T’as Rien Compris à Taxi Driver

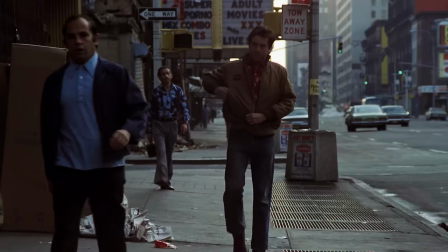Le film est trop complet, il dénonce trop de choses Donc il risque d'y avoir un peu plus que 4 couches de compréhension du film Déjà j'ai peut-être un peu menti je t'ai ouf Je t'ai dit dans l'intro que le film parle pas de solitude Mais en fait
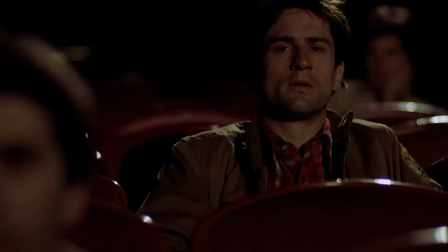c'est pas vrai La solitude c'est le sujet principal du film Mais c'est surtout le sujet qui est plus simple à comprendre Et comme on aime bien les trucs structurés sur cette chaîne Bah c'est la couche par laquelle on va commencer Travis il est seul,
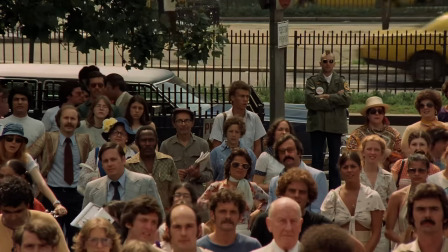et extrêmement seul Et triste aussi,
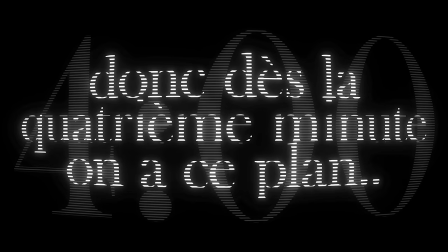et ça le film veut qu'on le comprenne Donc dès la 4ème minute on a ce plan Un plan de Travis dans New York qui veut dire plein de choses Je sais pas si tu le vois mais Travis il est petit,
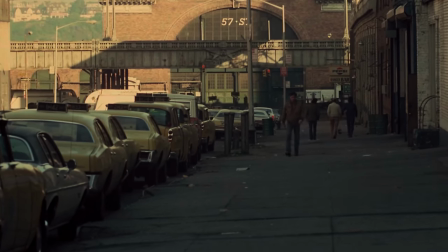il est même tout petit sur le plan et surtout il est presque tout seul Comme ça dès le début le film nous fait comprendre que
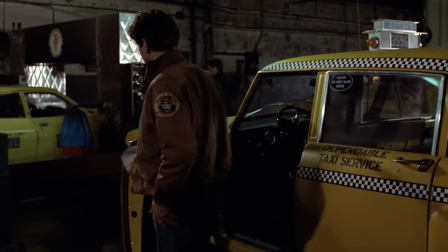Travis il est triste et que personne dans sa vie n'est là pour lui sécher ses larmes En gros Travis il a besoin de quelqu'un,
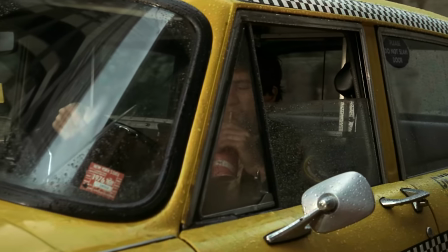comme nous tous au final Et à un moment du film il va croire l'avoir trouvé cette personne
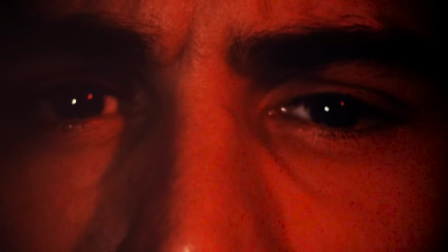Taxi Driver c'est réalisé par Scorsese, un grand réalisateur Donc des scènes comme celle dont je viens de te parler il y en a d'autres J'avais vu une analyse d'une scène que
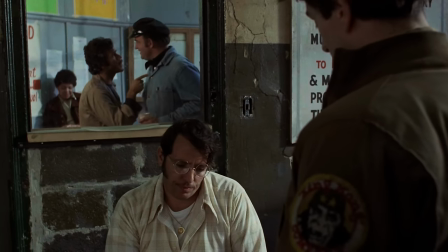je trouvais assez intéressante sur Youtube donc je vais te la partager Tu vois cette scène ? Ok bah maintenant juste regarde le miroir juste devant là.
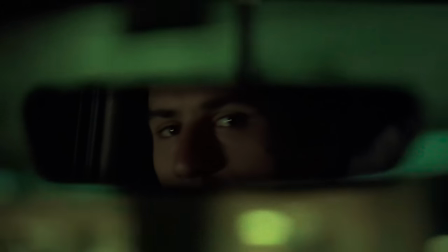Pendant toute la scène on voit ces deux mecs s'embrouiller mais à travers un miroir. Comme si Travis il assistait au déroulement normal de la vie mais à travers un écran.
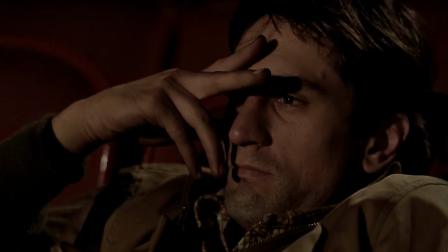Quelque chose de fictif. Travis peut les voir mais eux pas forcément. Il peut assister à la vie des gens mais sans que eux puissent l'apercevoir.
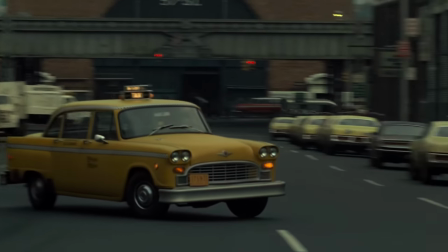Et puis c'est pas le seul truc. Chauffeur de taxi c'est un métier solitaire par définition. Un métier où t'es payé pour être seul dans une voiture.
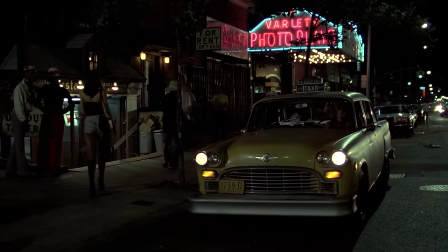Un métier où t'es payé à côtoyer des gens qui n'entrent dans ta voiture que pour en ressortir. Un métier solitaire.
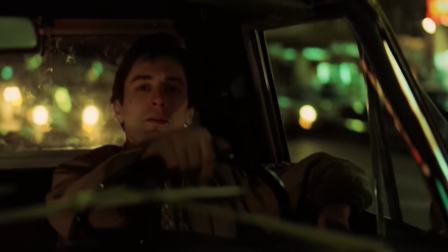Mais Travis ça le dérange pas tant que ça. Être taxi, ça lui permet de se créer une bulle, une bulle qui est son taxi.
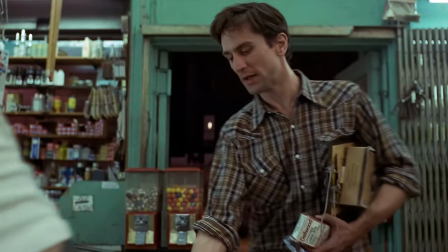Une bulle à l'intérieur de laquelle il est roi, à l'intérieur de laquelle il est celui qui décide, celui qui donne les ordres et qui se fait respecter.
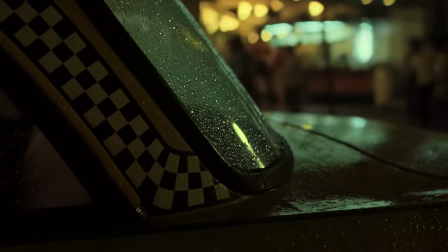Mais son taxi, c'est surtout une bulle qu'il protège du monde extérieur en matérialisant cette protection par une vitre.
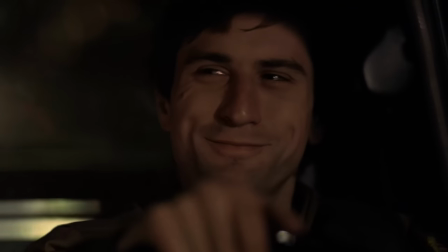Du coup, Travis, il se sent horriblement seul et il tente des trucs pour guiller un peu sa vie. Mettre un peu de couleur dans un dégradé de gris.
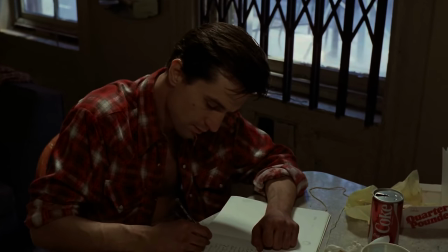Pour ça, il tient un journal, un journal intime où il raconte sa vie. Comme ça, ça permet au film de nous parler directement, mais ça permet surtout à Travis d'extérioriser son profond malheur.
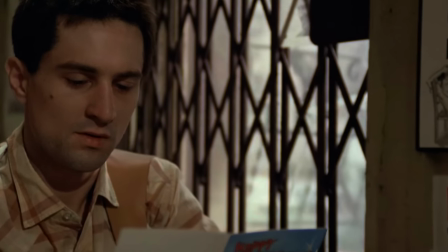Puis dans le film, il y a des moments. Des moments où Travis, il se pose pour écrire sur sa chaise un peu cassée, un peu griffée.
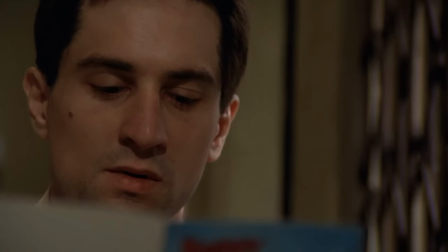Des moments où Travis écrit, mais pas pour lui-même. Des moments où il écrit à ses parents. Parce que même si on les voit jamais dans le film, bah ils existent.
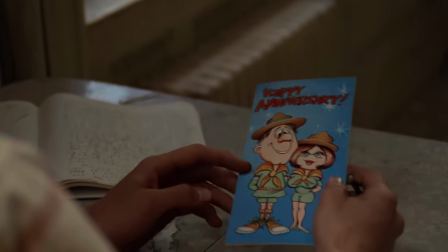Travis, il a des parents quand même. D'ailleurs, du peu qu'on en comprend, leur relation a pas l'air ultra heureuse. Et je crois que le pire, c'est même pas que les parents de Travis soient pas là.
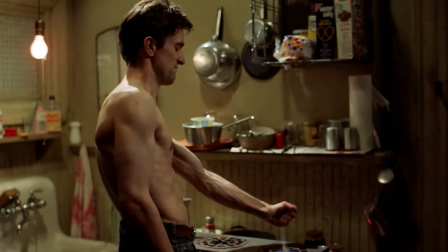Le pire, c'est que Travis leur ment. Travis, il leur dit qu'il travaille pour le gouvernement, qu'il a un bel appartement, mais surtout qu'il partage cet appartement avec une femme qu'il aime.
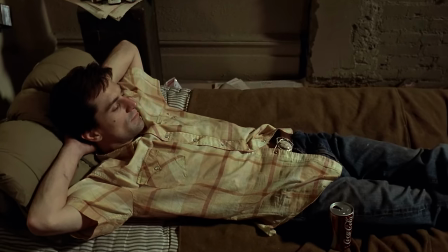Travis il leur raconte la vie qu'il rêve de mener en leur faisant croire que cette vie est la sienne
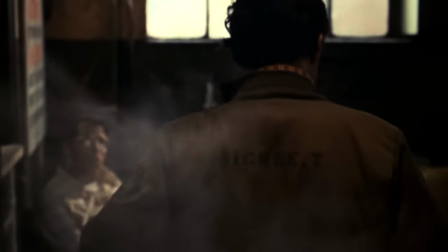Et donc tout ça c'est le premier sens du film Travis est seul voire même très seul et toute sa vie se tourne autour de cette solitude Et peut-être que s'il
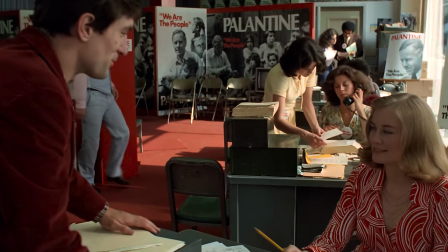trouvait une copine il pourrait le régler ce problème
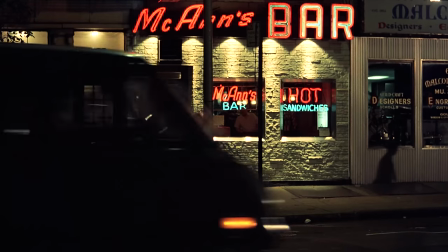Mais c'est pas le seul sujet dont parle le film Comme je te l'ai déjà dit la solitude dans Taxi Driver c'est le truc le plus
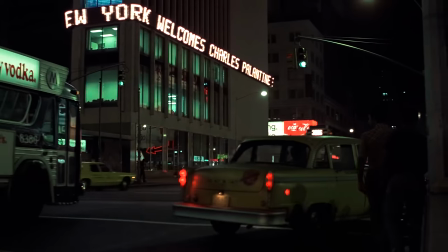évident Mais c'est très loin d'être le seul sujet du film Taxi Driver ça parle d'un homme seul qui arrive pas à soigner
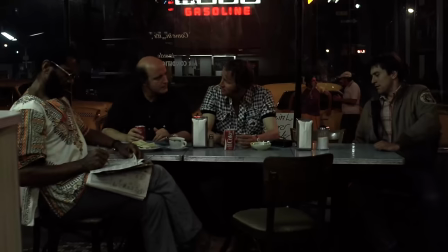son isolement Un homme tellement seul qu'il commence à penser que c'est pas lui l'enfer, c'est les autres. Mais pas les autres en général, seulement certaines catégories de personnes.
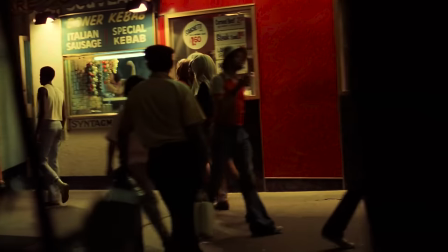Et du coup, comme on est aux Etats-Unis pendant les années 70, et que Travis se sent profondément mal dans sa peau, bah le film parle aussi de racisme.
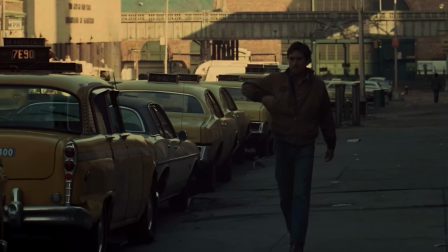Le film parle pas de racisme en tant que sujet principal, mais ça permet plutôt d'illustrer à quel point Travis y sent seul.
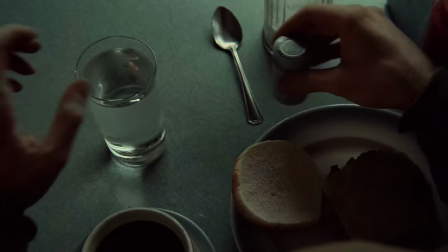Sa vie devient tellement compliquée qu'il cherche des solutions faciles à des problèmes complexes. Du coup, il considère certaines catégories de personnes comme des gens dangereux, et ça lui permet de se sentir mieux.
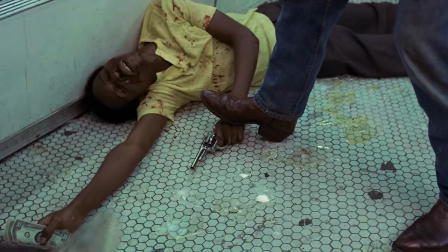Travis y tue un homme noir dans un magasin. Pourquoi ? Parce qu'il est noir. Travis il fait semblant de tirer sur les gens dans sa télé.
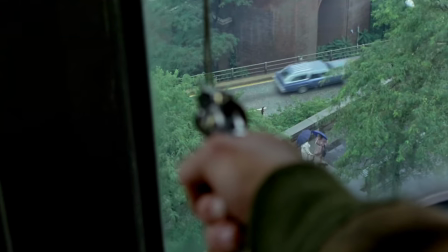Pourquoi ? Parce qu'à ce moment précis le mec dans la télé était noir. C'est facile de se trouver un ennemi. Une ou des personnes responsables de tous tes problèmes.
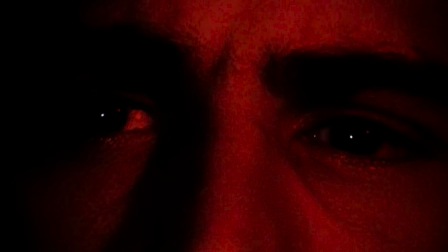Et je pense que c'est le propos du film avec ce racisme de Travis. Il se sent tellement seul qu'il se crée une identité par le rejet de celle des autres.
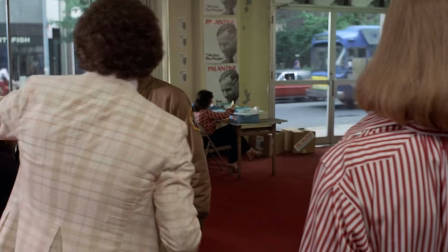Et d'ailleurs ça se limite même pas à la couleur de peau. On va le voir plus tard dans la vidéo mais Travis il va se prendre un râteau donc il va détester aussi les femmes.
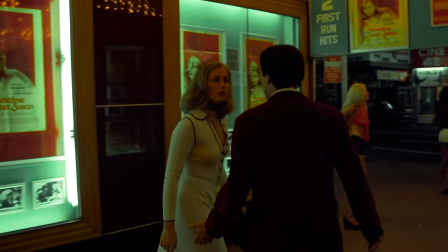Genre profondément les détester. En gros, ça marche en trois étapes. 1. Il agit bizarrement. 2. Les femmes qui tentent de draguer l'évite parce qu'il est bizarre.
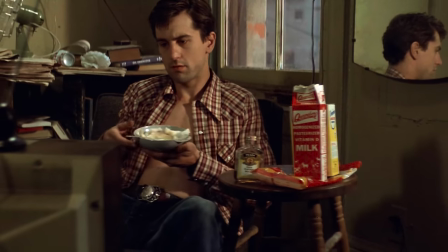3. Il se met à détester les femmes qui l'évite. Travis, ça devient un incel, en gros. En fait, pour résumer, Travis commence à détester à peu près tout le monde.
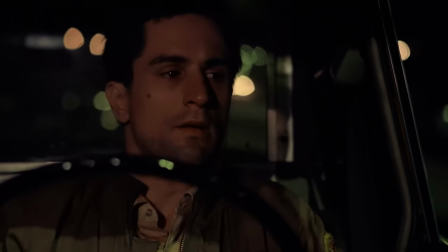Et pour bien se montrer que Travis, il déteste tout le monde sans exception, dès la sixième minute, le film nous montre ça.
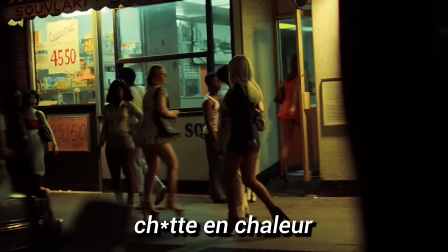Il y a toute une faune qui sort la nuit. B****, chaleur, enc*** et folle, b****, pourvoyeur, camé.
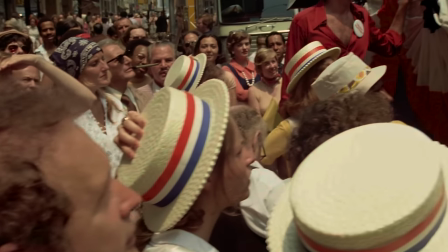La seule façon qu'il a catégorisé les autres, c'est de les dénigrer avec des mots insultants.
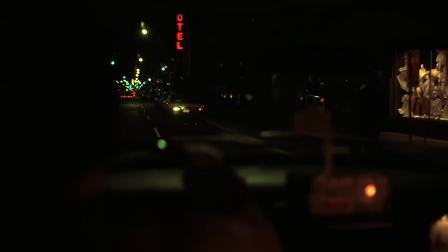Enfin, à un moment, selon la traduction française, il utilise le mot « dealer » qui est peut-être pas une insulte, mais dans ce contexte, il le dit avec dégoût, donc ça compte.